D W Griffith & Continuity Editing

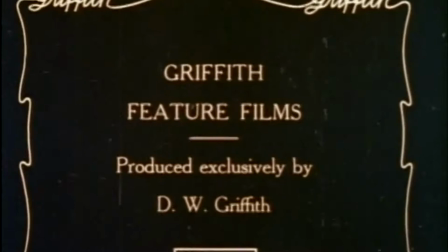[0:00]
David Warwick Griffith was a famous American film director that was widely recognized for his use and mastering of continuity editing.
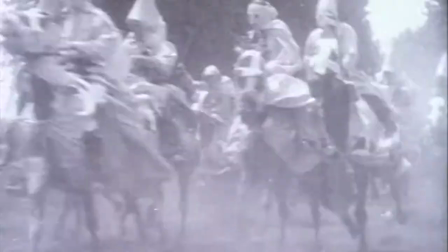[0:09]
If you have no idea what continuity editing is, just think about it this way.
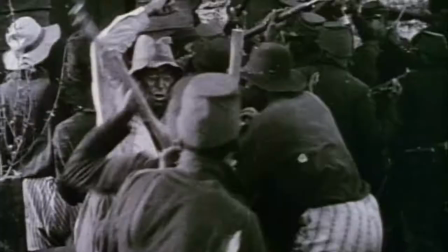[0:14]
Two different scenes are occurring simultaneously but parallel to one another.
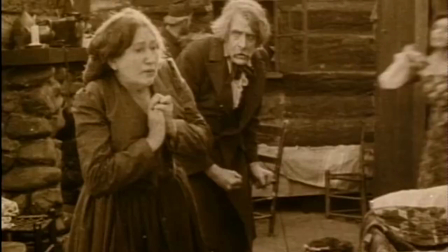[0:20]
This parallel editing is established by cross-cutting between the two different spaces.
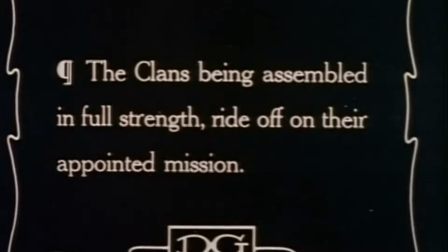[0:27]
We can see this in the example above from the birth of a nation.
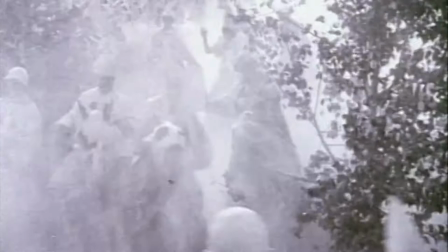[0:34]
As the KKK is preparing to run towards and save this family, the camera cuts between these two different spaces.
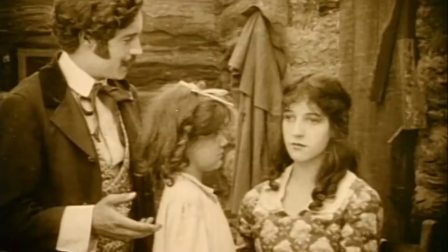[0:43]
In the first space, you have the KKK. In the second space, you have this poor family waiting to be saved.
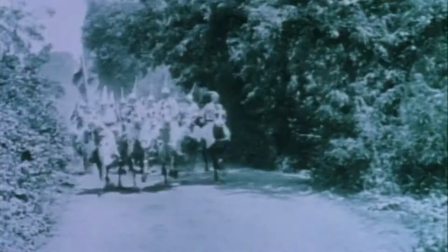[0:50]
So through continuity editing and cross-cutting, the two different spaces are established and are occurring simultaneously.
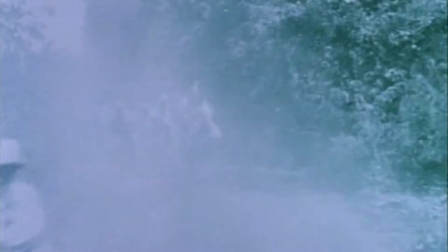[1:00]
His films can be explained as a response to the demands of the transforming film industry.
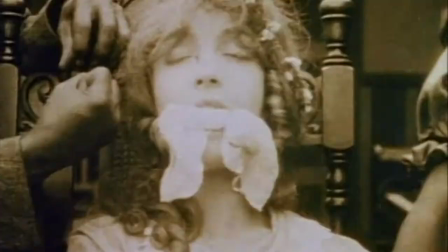[1:05]
The production, distribution, exhibition, and audience of film was changing drastically during the early 1900s.
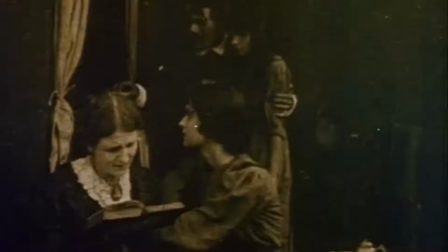[1:15]
This change provoked change throughout the entire film industry.
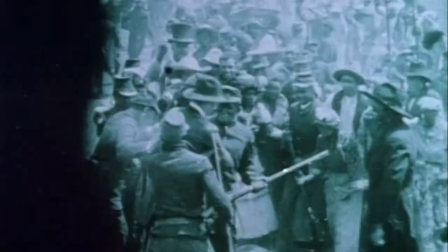[1:19]
The focus had shifted and it was no longer on film style, but rather on a favor in narrative.
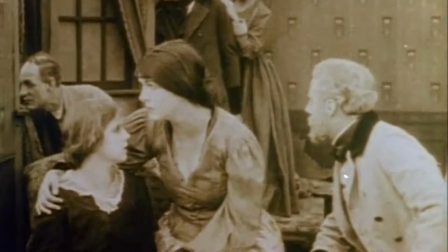[1:27]
By 1908,
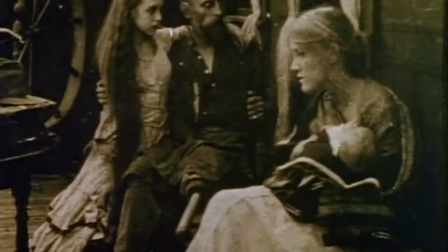[1:28]
Griffith's films were the most famous in exemplifying how the use of parallel editing transformed cinema into an art form that could now tell a coherent story.
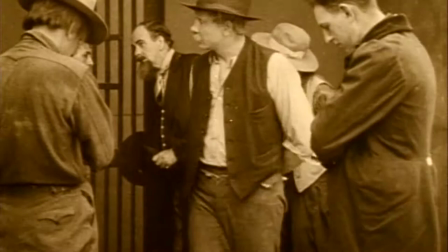[1:37]
Griffith had changed the way that audiences perceived films, because through parallel editing,
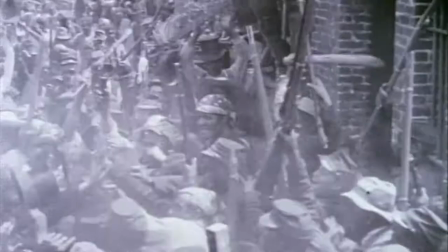[1:44]
he was able to establish the temporal marking between two different shots.
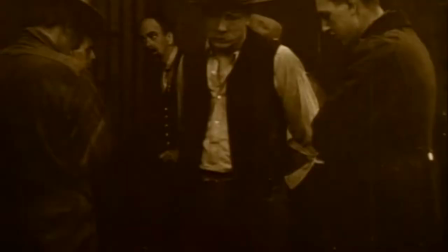[1:48]
In other words, prior to Griffith's films at the Biograph Company,
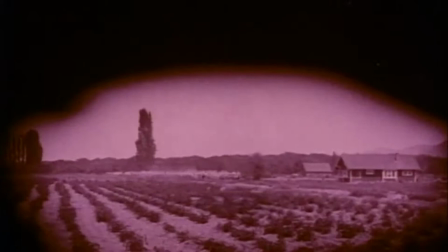[1:54]
time and space were ambiguous in other cinematic productions.
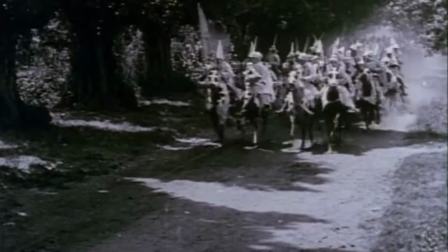[1:58]
Griffith was able to use editing to establish temporal marking unambiguously,
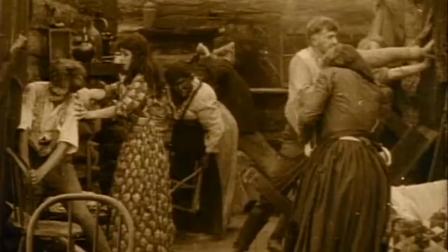[2:04]
which in turn created continuity and simultaneity within a variety of different shots or spatial relations.
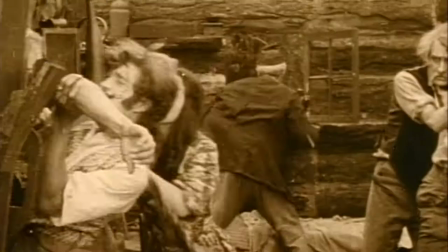[2:14]
Griffith was able to use parallel editing in multiple different ways.
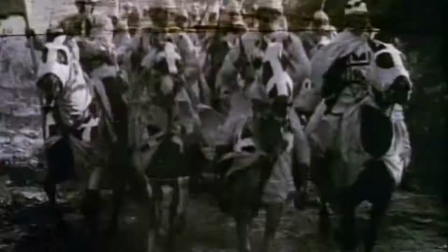[2:19]
Depending on the film and on the characters within his films,
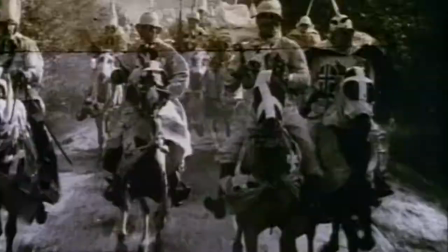[2:23]
Griffith would incorporate patterns of editing, alternating between shots for specific reasons.
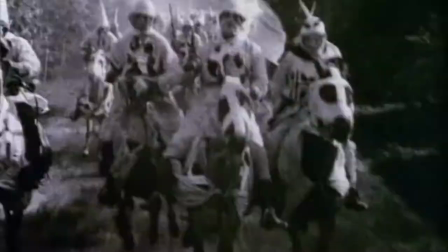[2:29]
Griffith used parallel editing in different ways that created different meanings for both of his shots and for his characters.
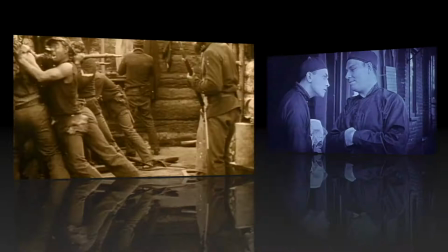[2:36]
Through Griffith's development of parallel editing,
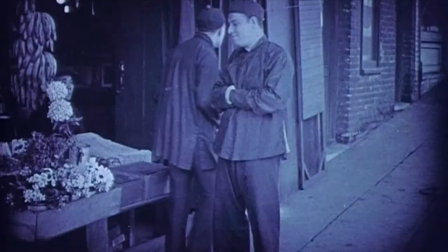[2:39]
he was able to contribute largely to a tradition that was getting close to resembling the invisible editing in the classical Hollywood narrative.
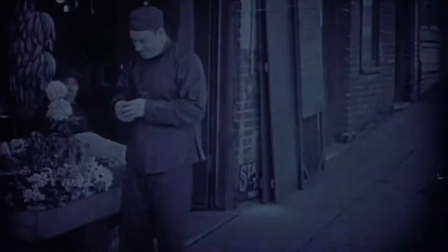[2:48]
We will now shift to Broken Blossoms, a different film directed by D.W.
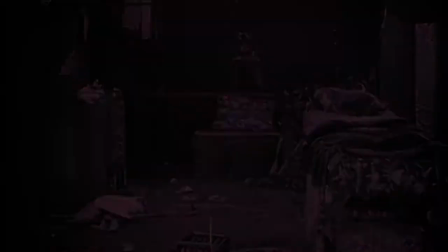[2:54]
Griffith. Just like in The Birth of a Nation, where extreme tension is built through cross-cutting and parallel editing,
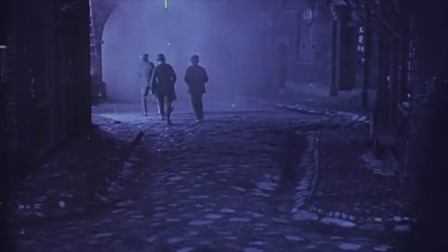[3:03]
we can see the same happening here.
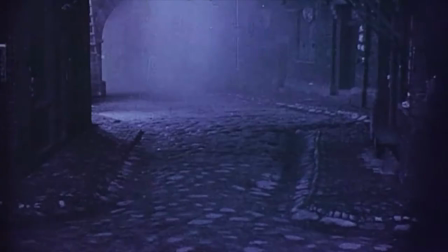[3:08]
Continuity or parallel editing can be used to establish different spaces that are occurring at the same time.
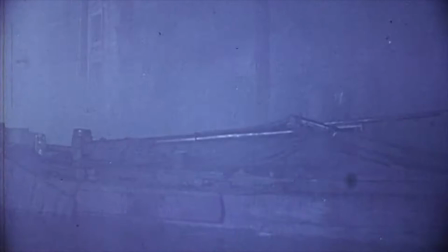[3:17]
But the theme in all of these scenes that we have seen so far and
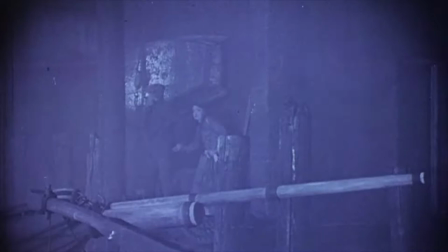[3:23]
we'll see as this film goes on is all related to the rescue scene.
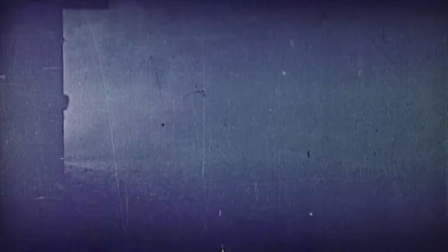[3:32]
As the camera cuts rapidly between the Asian man running to save his
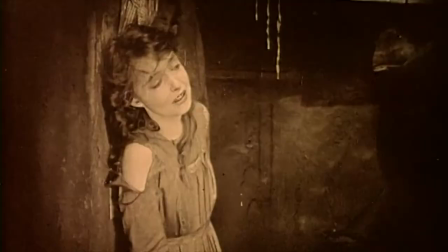[3:38]
loved woman back to her and her father fighting at their home.
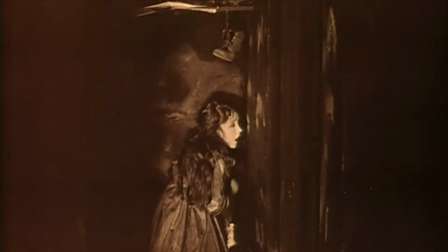[3:46]
Tension is built for us and also for the characters in the film itself and we are eager to wait
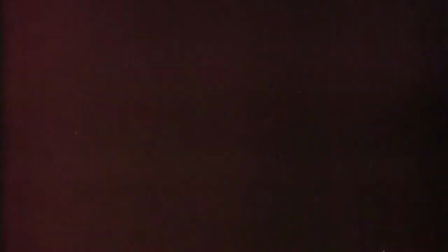[3:52]
and see if this man will be able to save the young girl being attacked by her father.
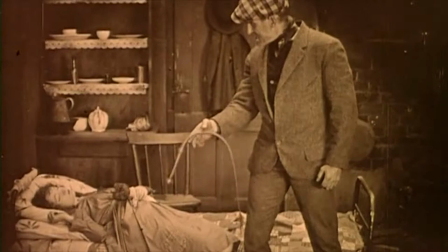[4:00]
Still unsure of what parallel editing means? Think about it like this.